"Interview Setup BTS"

Most hotel rooms look like this. Probably not a good idea if you're doing interviews to have a bed in the background.
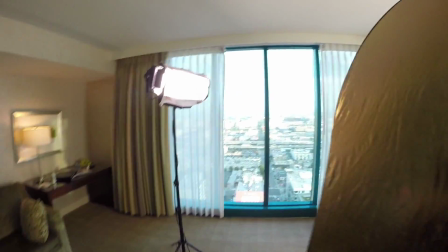[4:14]
So stay away from that. Get a room, get a suite that's got some space that you can play with.
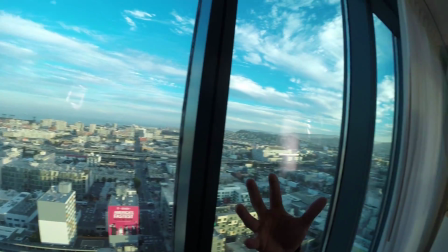[4:20]
But anyway, if you're shooting with the sun like this and you're using the sun to help reinforce the space you're in, the lighting that's in this space, because you pretty much need to.
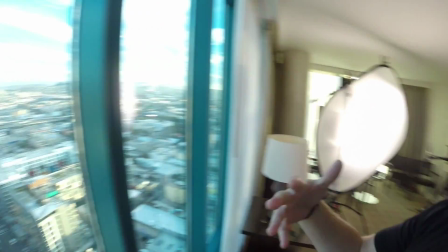[4:29]
You can't film out a window without getting some serious power from the sun,
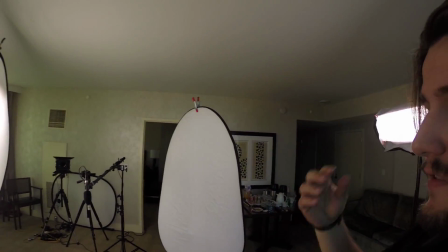[4:33]
or with some really powerful lights that, you know, frankly, we don't have a generator in here.
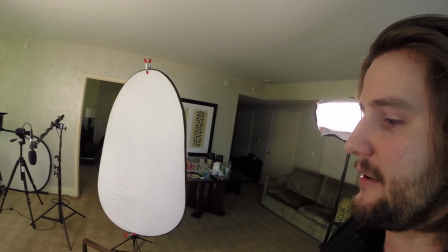[4:38]
You know, we couldn't run a generator in here. The noise would be too loud, and we don't want to blow any fuses.
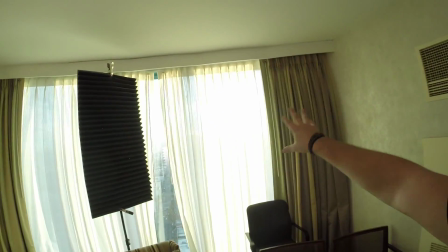[4:43]
So when you do that, you can use these shears to help soften that sunlight that's coming in.
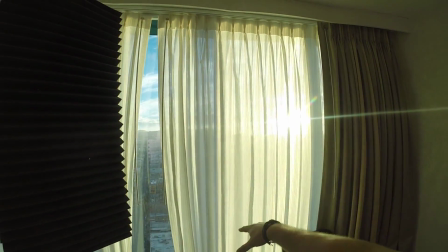[4:48]
But even then, it's still, like, as you can see, there's different spots in the shear where it's harsher and darker light coming through.
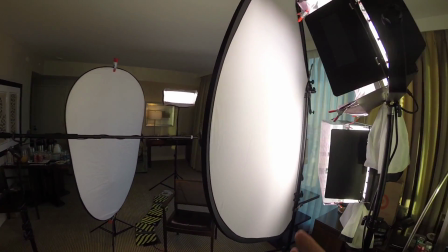[4:55]
So you always want to make sure you have another diffusion panel between the light and your subject.
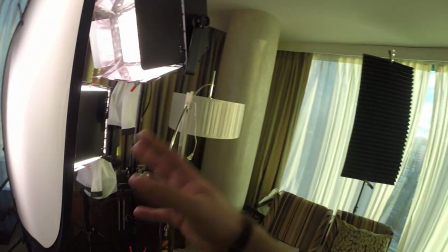[5:00]
So what we did earlier, and you can kind of see it here, the sun's over here coming through,
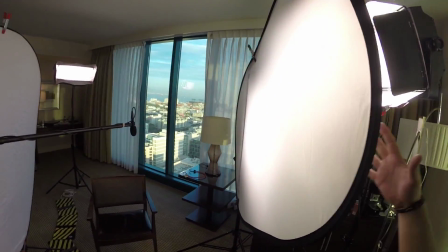[5:05]
but then before it hits the subject, you know, we have these lights to help reinforce,
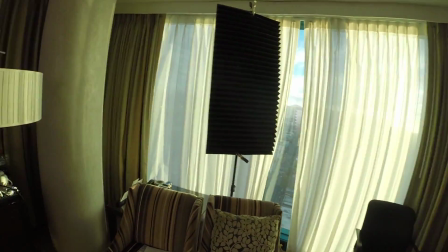[5:10]
but it also goes through this panel of diffusion. Now, as the sun was setting, we needed the other panel here that we kind of propped up to help
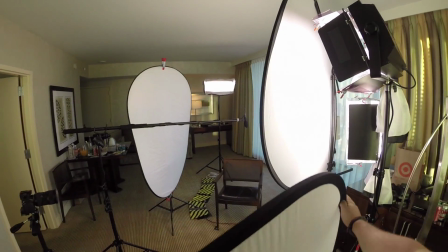[5:19]
keep the sun off, and we kind of propped that up like that.
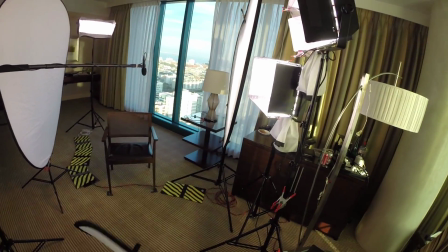[5:24]
But since we're done, we don't need it now. And yeah, that's about it. One other, you know, this is probably going pretty long. We're at like 7.5 minutes, whatever. That was just to kind of flag off some light. Nothing much to say there. And this room, so another, it's always fun stuff every time, right?
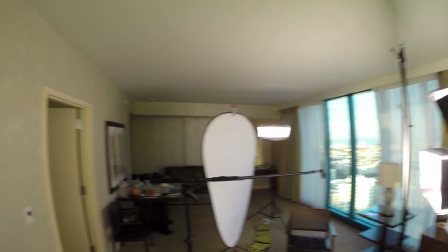[5:43]
Fun stuff. So here's the AC, right, for the room, and there's an AC unit in the other room, and it's pretty loud. I don't know if you can hear. I don't know what the GoPro's doing, but yeah, you can kind of hear that. So this room was getting really, really hot. You know, with the windows open and everything, it was getting really hot. We had to keep the AC on because, frankly, we were all just sweating, and it was getting to the point of being like really uncomfortable. Now, most of the time you can kind of deal with it being a little bit warm, you know, if it's maybe like 80 degrees or something, but it was getting really hot, so we had to run the AC. Thankfully, we were able to turn it just kind of like a medium fan, and we're gonna have to filter that out in post-production, but that is another thing to keep in mind. You always have to find that balance between, in an ideal situation, you turn the AC off, you keep noise to an absolute minimum, so you don't have to deal with it later. But sometimes, you know, clients getting hot, talent's getting hot, everyone's getting hot, people are sweating, it's uncomfortable, and so you just have to make that call of, okay, do we turn the AC on and just deal with it in post-production, or do we keep it off? And for this one, we decided to turn it on because it just made the most sense for the space.
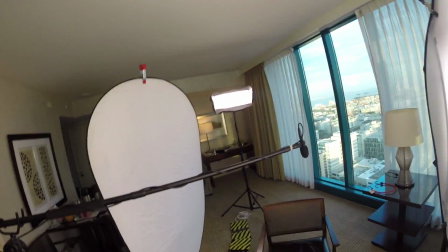[6:49]
So that is that. I'll wrap this up.
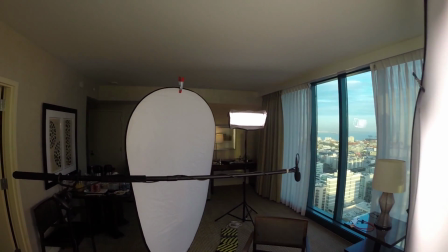[6:52]
I don't know if there's any other questions you guys have or anything you want to know. You can feel free to ask me in the comments. I'd gladly share any insight I may have.
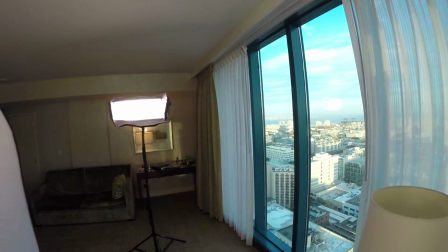[7:01]
But yeah, check out this view. It's fantastic, right? San Francisco, looking good.